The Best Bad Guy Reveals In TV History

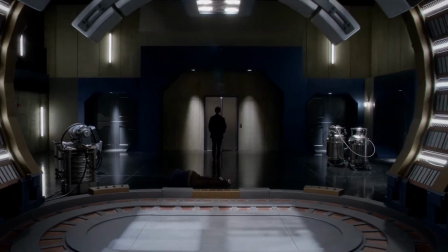And it happened in the first episode back from the show's mid-season break, giving fans a compelling reason to keep tuning in.
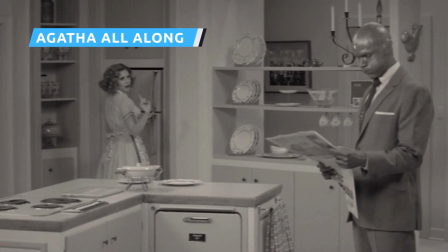Marvel's WandaVision kicks off when the Scarlet Witch finds herself married to a newly risen Vision in an idyllic sitcom-style existence.
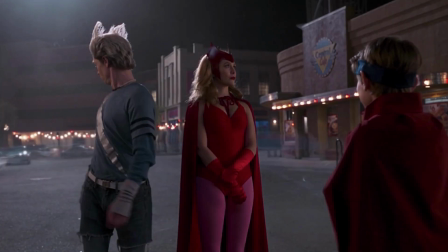Viewers watch as Wanda tries to embrace her new life, but slowly discovers something's amiss.
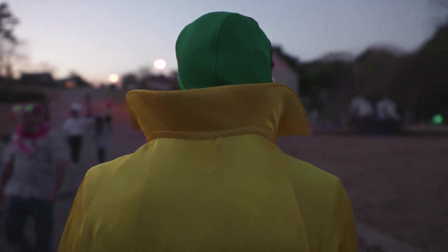All isn't what it appears to be in Wanda's primetime network town, especially when it comes to her neighbors.
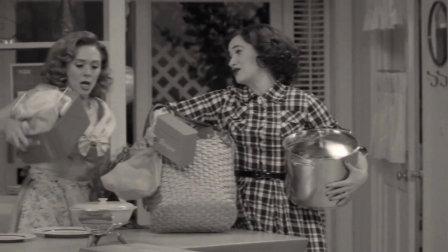Throughout the series, Wanda has kooky and friendly encounters with a neighbor named Agnes, played by a scenery-chewing Katherine Hahn.
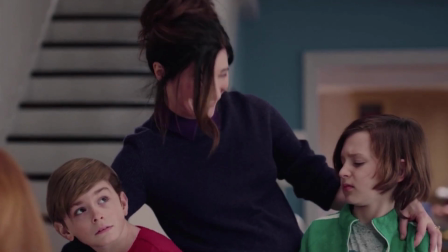Like any sitcom neighbor, she's a bit snoopy, but mostly kind, until the end of Episode 7.
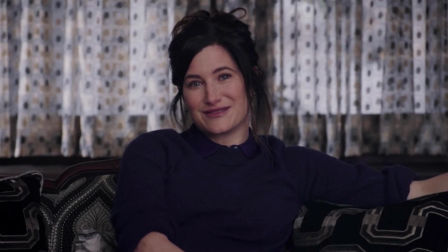While Wanda takes a day to recharge, Agnes looks after her children.
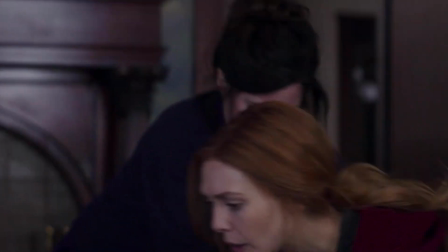Soon, though, Wanda suspects she and her family are in danger and goes to collect her kids.
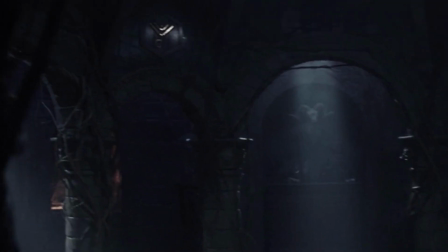Where are the twins?
Agnes tells Wanda the kids are playing in the basement. When Wanda descends the stairs, she finds a witch's lair.
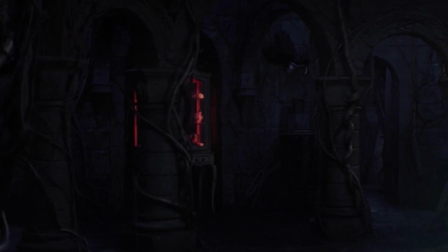Agnes then walks into the room and introduces herself as a fellow witch named Agatha Harkness.
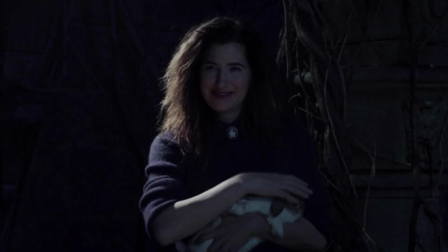As Agnes invades Wanda's mind, the show suddenly cuts to the song Agatha All Along.
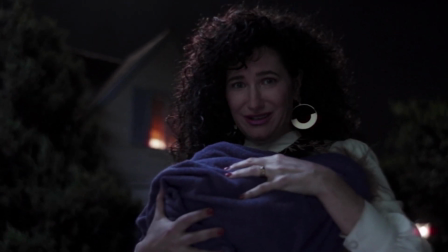In one catchy tune, Agatha is revealed to have been pulling Wanda's strings throughout the whole series, and worse, she's killed Wanda's dog.
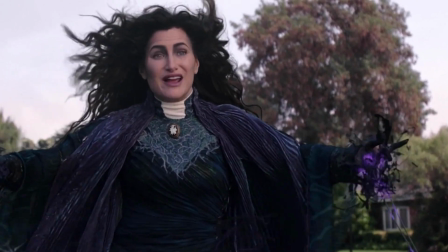The number is a great showcase for Han's charisma and enormously raises the stakes for the coming series' climax by introducing the main antagonist.
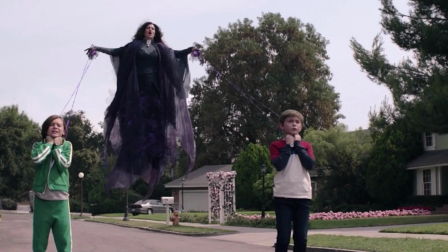Who needs subtle reveals? More theme songs, please.
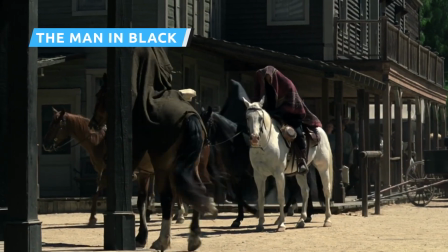When Westworld first premiered in 2016, its robo-cowboy worldbuilding and unique storytelling made it must-see TV.
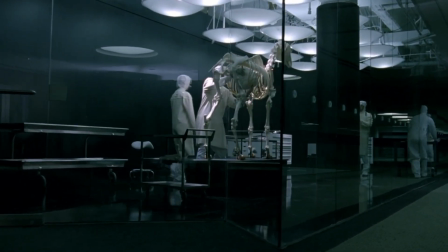As the show confidently swaggered through its time-bending opening season, it delivered twist after twist.
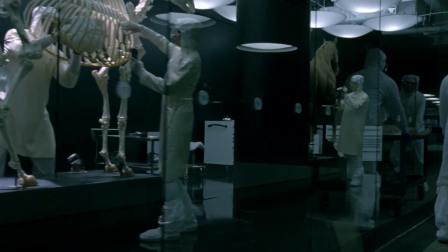One of the most devastating was the finale's bad guy reveal.
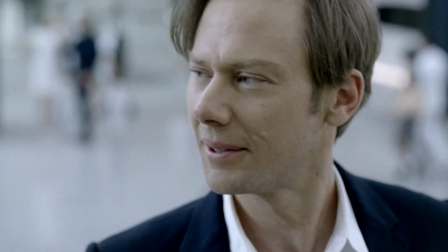In the show's premiere, audiences are introduced to Jimmy Simpson's William and Ed Harris' Man in Black.
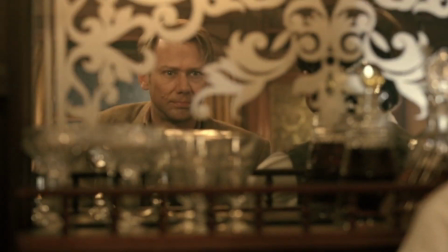On first impressions, the two stand in stark contrast to one another. William is a meek but kind first-timer in the theme park,
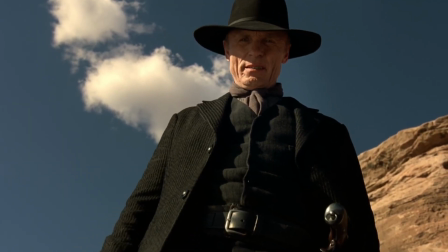and The Man in Black is a park veteran who revels in doing horrible things to its animatronic hosts.
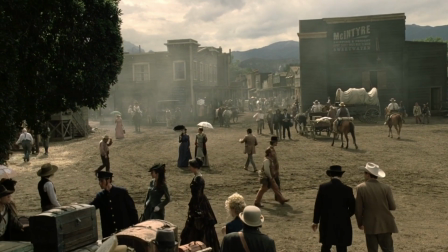As the series unfolds, it becomes clear that the show's story is set in two distinct timelines.
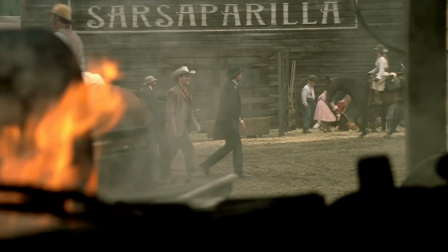However, since Westworld was co-created by Jonathan Nolan,
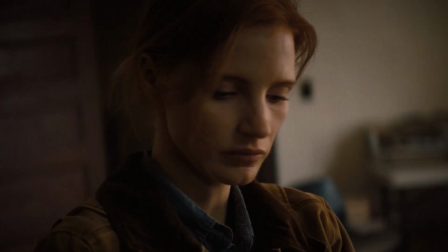brother and collaborator to the notoriously confusing director Christopher Nolan, and it's not always clear exactly which timeline is which.
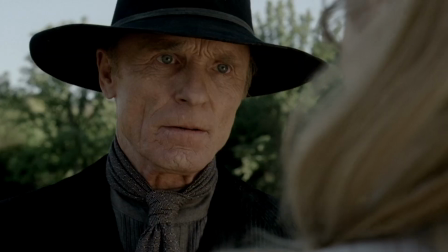The show sets the record straight when its protagonist, robotic host Dolores, played by Evan Rachel Wood, encounters the man in black in the series finale.
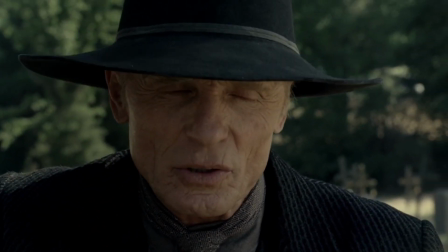He reveals that they've met before, and that his first encounter with Dolores helped him find himself.
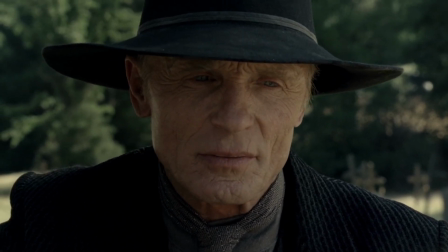Dolores remembers who he is, calling him William,
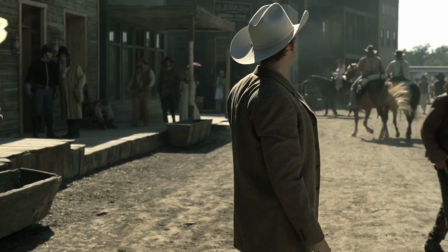and the editors intercut his monologue with sequences that show the once gentle William him, becoming the evil man he is now.
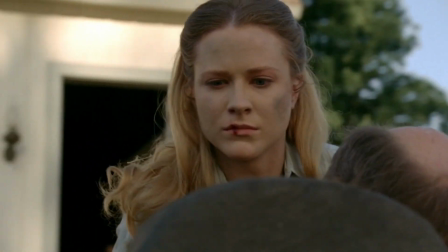It's tragic that someone so kind could wind up so vile, but in a pivotal moment to the show,
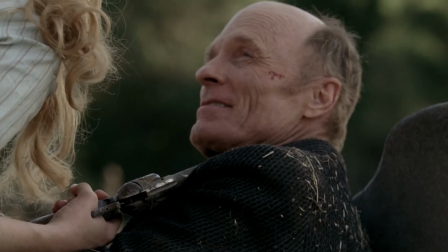his gutting reveal clearly establishes what's present and what's past.
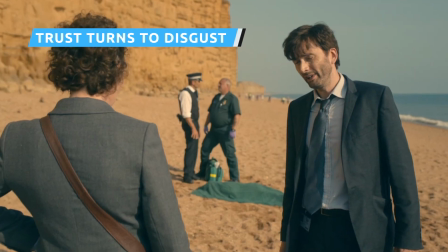Not many detective shows leave audiences as shaken as Broadchurch did, and all of that is due to its villain reveal.
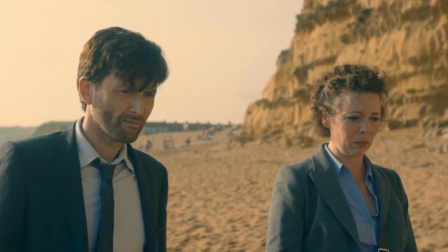In the show, detectives Ellie Miller and Alec Hardy are investigating the murder of an 11-year-old named Danny.
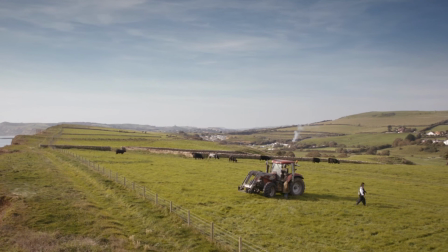Like most detective shows, in In the end, the partners get their man, but by the time it's over,
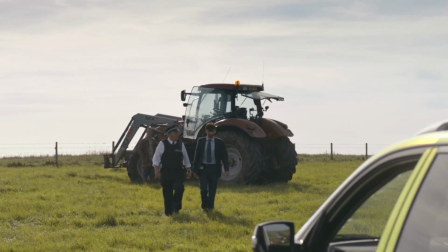audiences and protagonists alike will wish the villain had never been revealed.
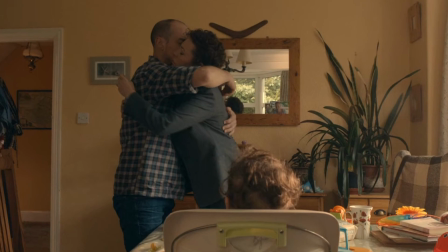The show builds up our trust in relationships by dedicating notable attention to the supportive relationship between Ellie and her husband, Joe.
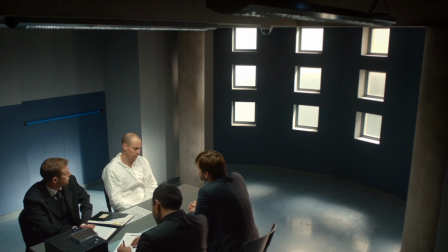So in the end, when Hardy discovers Ellie's husband Joe is in possession of Danny's phone, anybody watching prays it's a red herring.
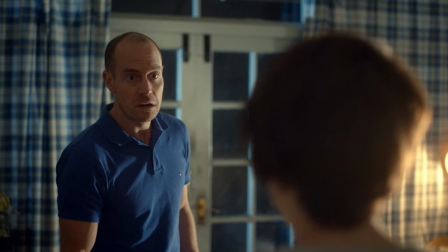But it's not. A flashback reveals that Joe murdered Danny, because Danny threatened to expose their pedophilic affair to the town.
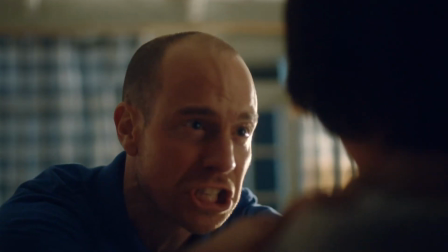It's awful on so many levels, and adds real bite to the series' focus on trust and secrets.
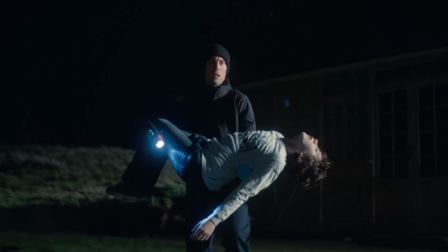The murder scene's frantic editing showcases just how fast the threat of exposure escalates things between Joe and his young victim.
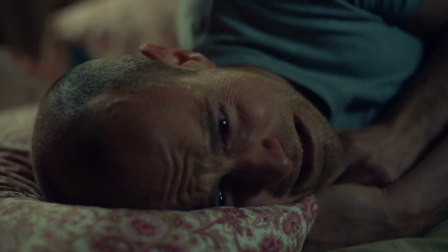Once they find out what happened, viewers sit with turning stomachs waiting for Ellie to discover her husband's secret. it.